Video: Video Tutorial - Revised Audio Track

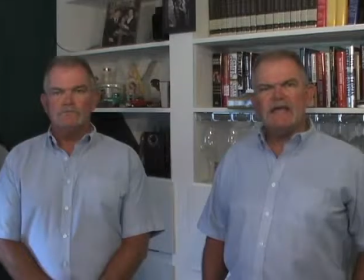4:10 I'm getting lazy in my old age. Hey! Who's he calling old?
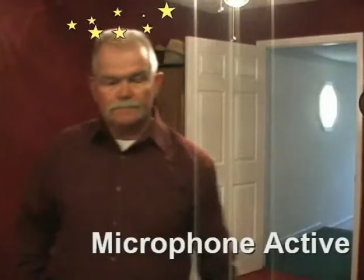4:18 Your skills at using the camera, the lighting, and audio considerations are all very valid contributors, but assuming that you have a decent camera and the basic knowledge of how to use it, your editing software and your editing skill are what's going to make your finished product worth watching.
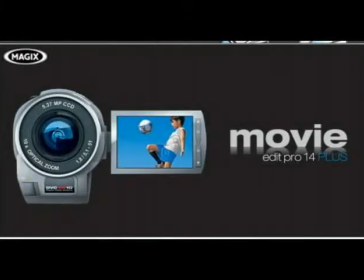4:32 I have a relatively nice yet inexpensive editor that I'm happy with. I never intended for it to be perfect. This is YouTube, man, not Paramount. But bear in mind, if you want to make high-quality video productions, you'll have to take all these things into account.
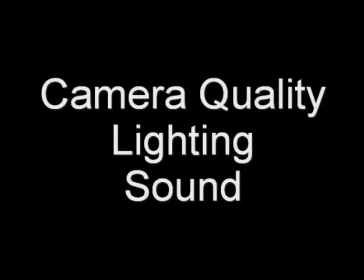4:47 Camera quality, lighting, sound, wardrobe, heck, even makeup to normalize skin tones and reduce glare.
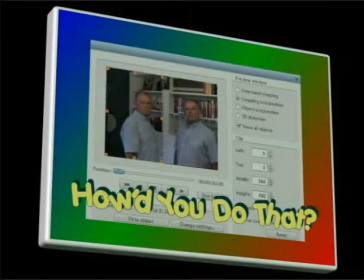4:54 Different editing packages will have different methods to accomplish split screen, but happily software manufacturers are giving us better and better choices. Years ago, I attempted a similar trick with much less software power, so the technique involved moving the camera.
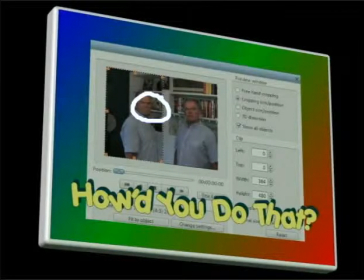5:08 Unless you have a computer to position the camera for you in exactly the same spot every time, moving the camera is not a good idea for split screen effects.
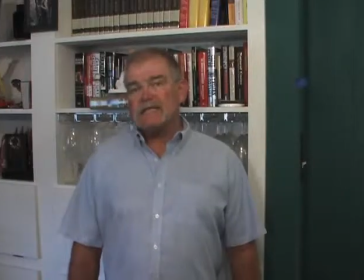5:17 Here's how it used to work. I'd shoot the first scene like this. Then I'd shoot the second scene like this.
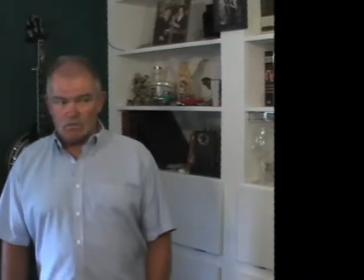5:24 Then in post-production, I would move this video to viewer left. Then I would put this one on top and move it to viewer right.
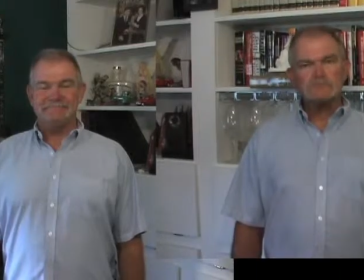5:34 And finally tried to match them up so the audience wouldn't see the seam in the middle.
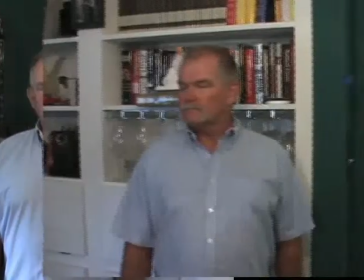5:40 It's all but impossible to line things up perfectly, so if you're using this method, it's a good idea to set the scene up beforehand with a natural line to match up against.
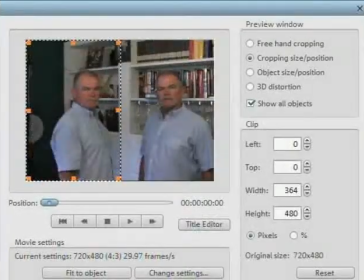5:49 Even then, it'll take a lot of work to make it look halfway believable. The software I have now offers a really sweet feature to just crop the frame. So I can actually shoot both positions without having to move the camera. Like this.
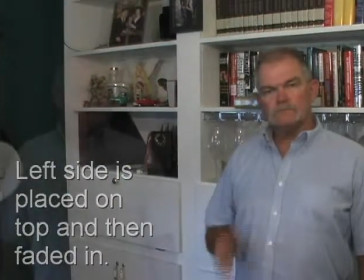6:02 As you can see, the frames line up perfectly because I didn't have to move the camera between shots.
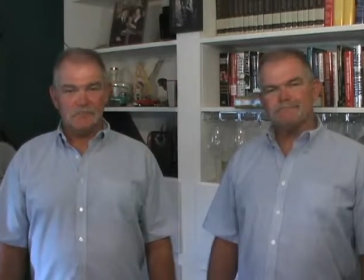6:10 Pretty cool, huh?
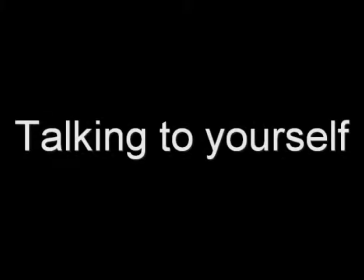6:15 Naturally, timing is everything when you're carrying on a conversation with an imaginary you on screen.
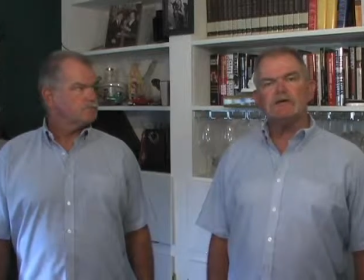6:21 It has been suggested that talking to yourself may indicate that you're a little off your rocker. But being able to physically answer yourself, well, you're fruity as a nutcake. The actor, whomever it is,
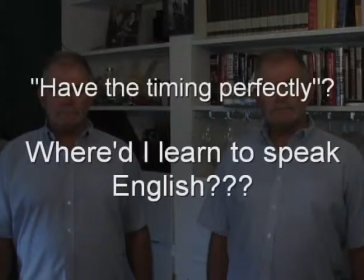6:36 should rehearse the lines for both characters and have the timing perfectly so that in his head he can calculate when to talk and when to listen,
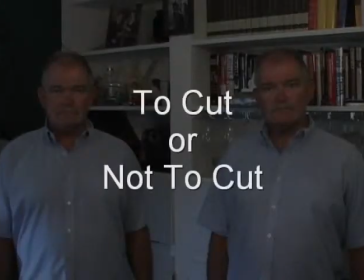6:44 and you get the point. While cut scenes are often necessary, it's much more impressive to have a conversation with yourself without a cut in the middle of the conversation. Here's an example of both.
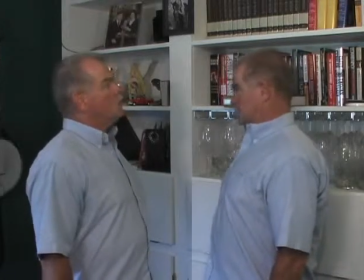6:58 May I take your order, sir? Why, yes, I'll have a Diet Coke and... Large, medium, or small? Huh? The Coke. Large, medium, or small?
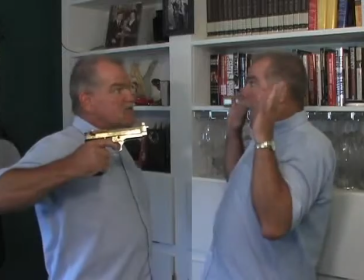7:08 Make it a medium. And a shoebox full of 20s, please.
Now let's see a cut scene.
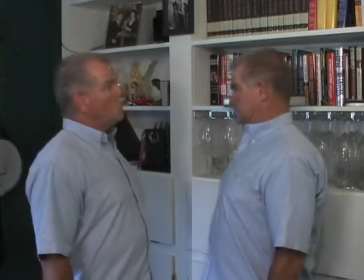7:20 May I take your order, sir? Why, yes, I'll have a Diet Coke and...
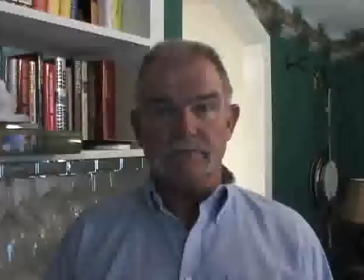7:25 Large, medium, or small, sir? Huh? The Coke. Large, medium, or small? Make it
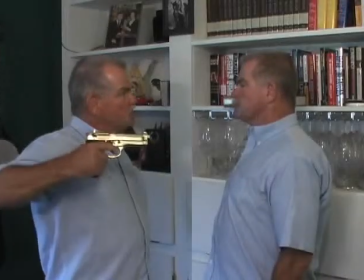7:30 a medium. And a shoebox full of 20s, please.
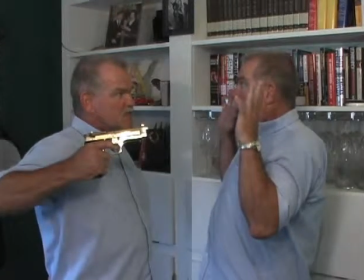7:34 Having a cut in the middle breaks up the scene, relaxes some of the timing considerations, but it also takes away from the magic, I think.
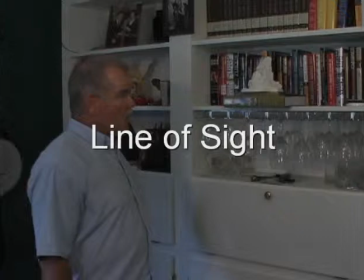7:42 Another nuance to sell your scene is line of sight. Bear in mind the actor is acting against empty space.
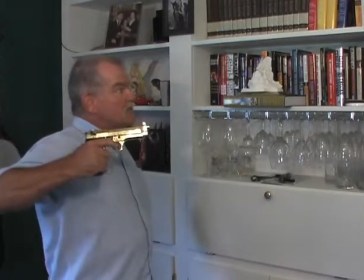7:49 There's really no one there when he or she has to make eye contact with the other he or she, or has to react to some action from the imaginary other.
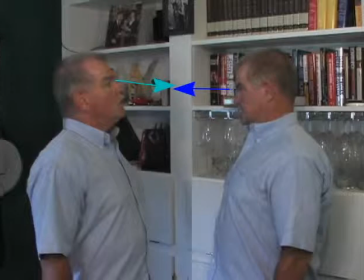7:57 Line of sight is relatively simple, but it's a real scene spoiler if you don't take the time and make the effort.
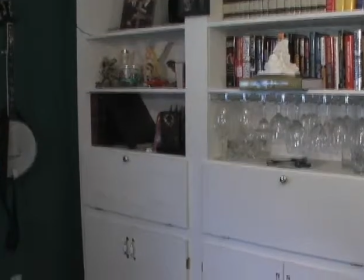8:04 You should put a piece of tape on the floor perpendicular to the camera line of sight to act as a position marker for the actor.
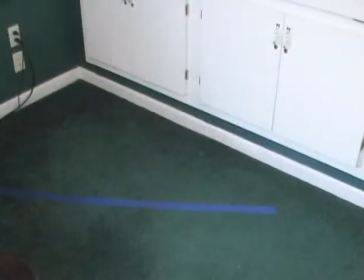8:10 The actor stands on the tape when shooting both scenes. That way the actor knows where the counter character shows up in the finished product.